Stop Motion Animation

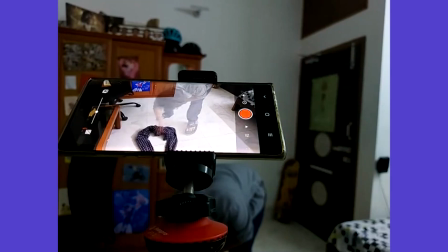(8:00)
now i want this guy to slow in i'm just gonna move it just ever so slightly and i'm gonna start moving these tentacles up okay now
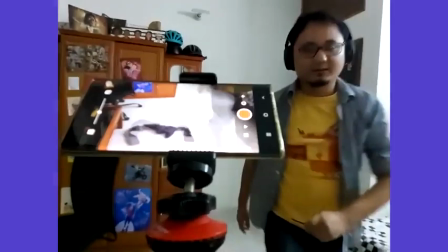(8:16)
i want these tentacles to start slowing down in this pose because
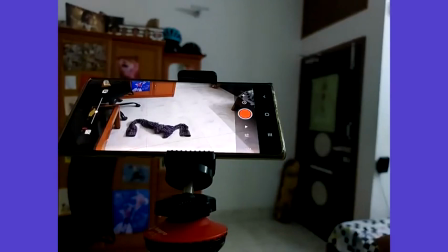(8:22)
after this what it'll do is it will start to propel itself forward.
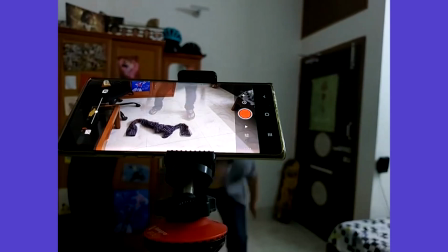(8:29)
So I'll move the tentacles slightly so it feels like it's still moving.
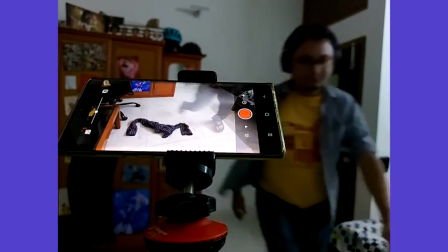(8:39)
And one last frame. Slow in. Come back and take a pic.
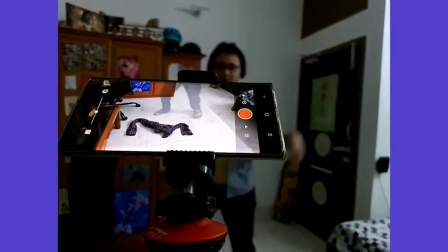(8:47)
And now I want this guy to do this.
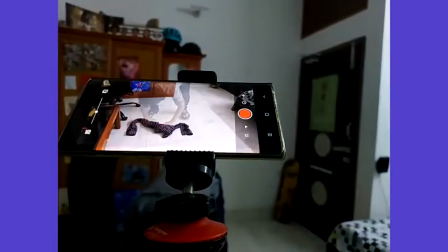(8:51)
He's here and I want to do this okay so basically he will start to push himself upwards so
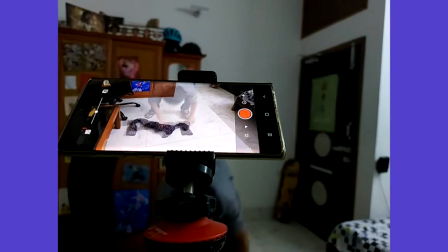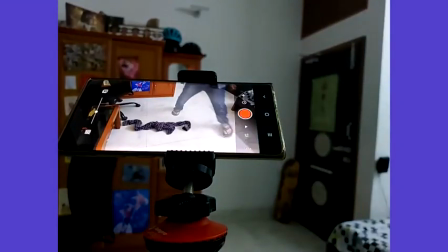(9:13)
sorry america's appearance it's okay i'll delete that frame okay
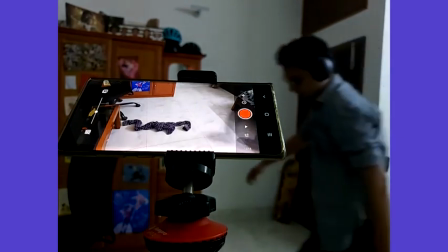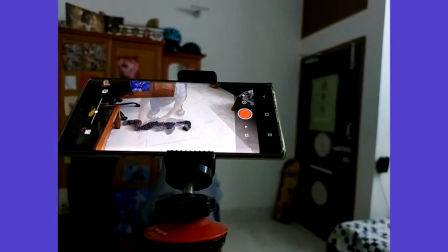okay
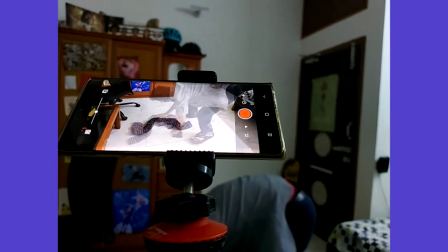(9:41)
now it's gonna move really fast so the spacing is gonna be it's gonna be spaced out more because i want to move fast i
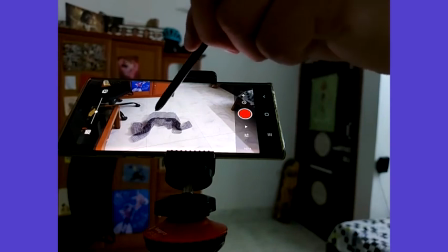(9:57)
can see the spacing this is the previous uh position and
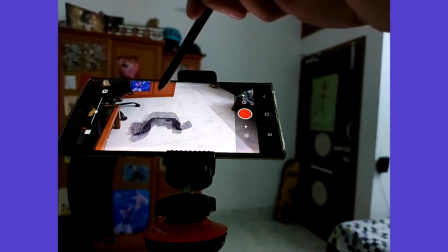(10:02)
this is the next position so this has this is how far they spaced out because i want it to be fast now
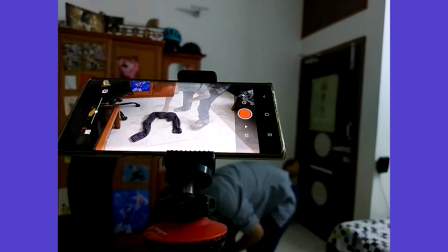(10:12)
even faster if it had been slow if it had been a slow movement i would have just pushed him ever just this much but because it's fast, I'm going to push him till here, all right?
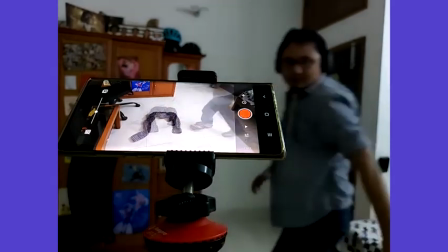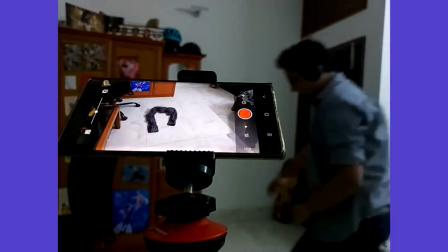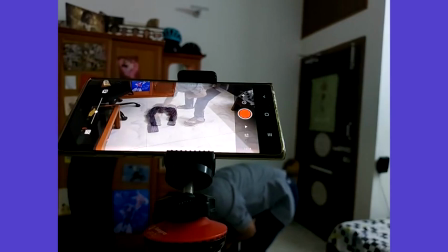(10:35)
Even fast.
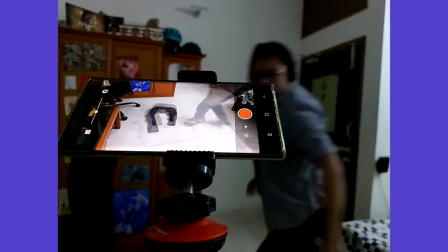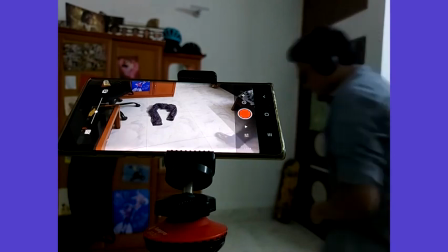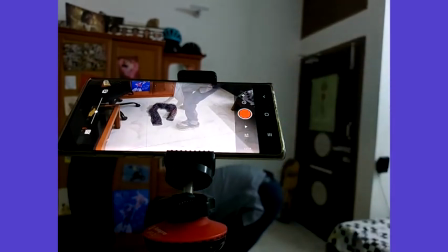(10:48)
Now it's going to start slowing down.
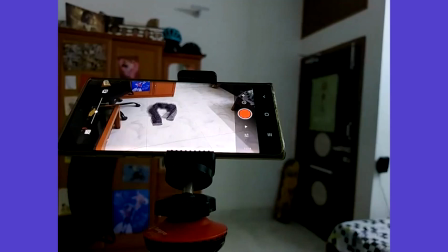(10:53)
So it takes a little bit of patience and
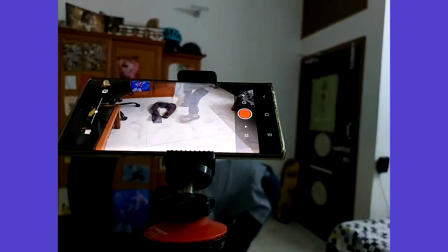(11:00)
the best thing about stop-motion animation is you do not know how it's gonna look like until the end
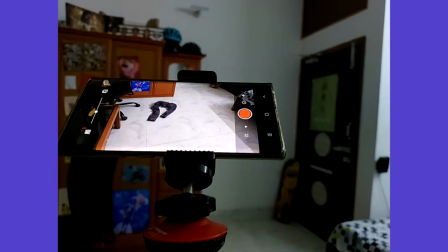(11:07)
so it keeps you in suspense but
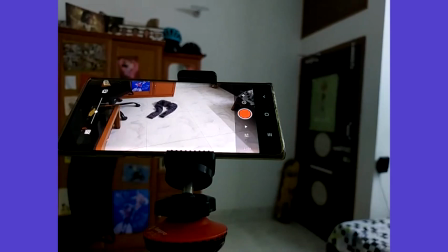(11:24)
if you follow the principles properly
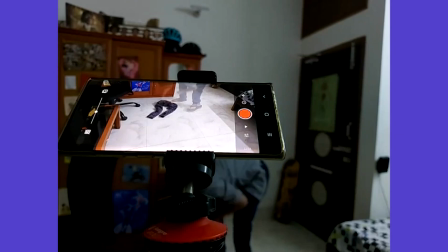(11:29)
it shouldn't be that bad now it's going to start now i made the body slow here because it comes fast and it slows here and it's going to again go fast and slow here meanwhile the tentacles are going to move up a
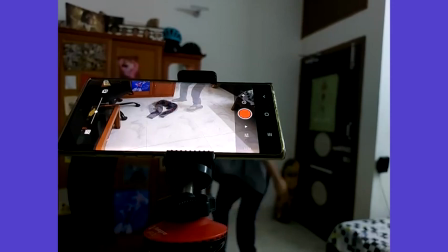(11:45)
little start moving up and
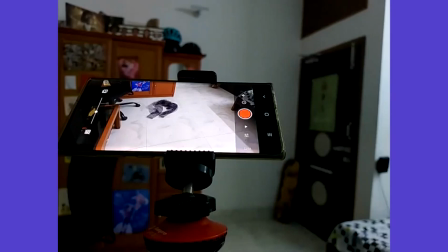(11:51)
i'm also making me take a little turn
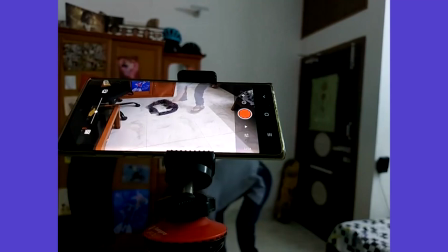(11:56)
so it's going to continue to turn and the tentacles will continue to move up
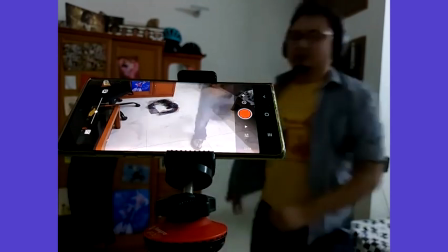(12:03)
okay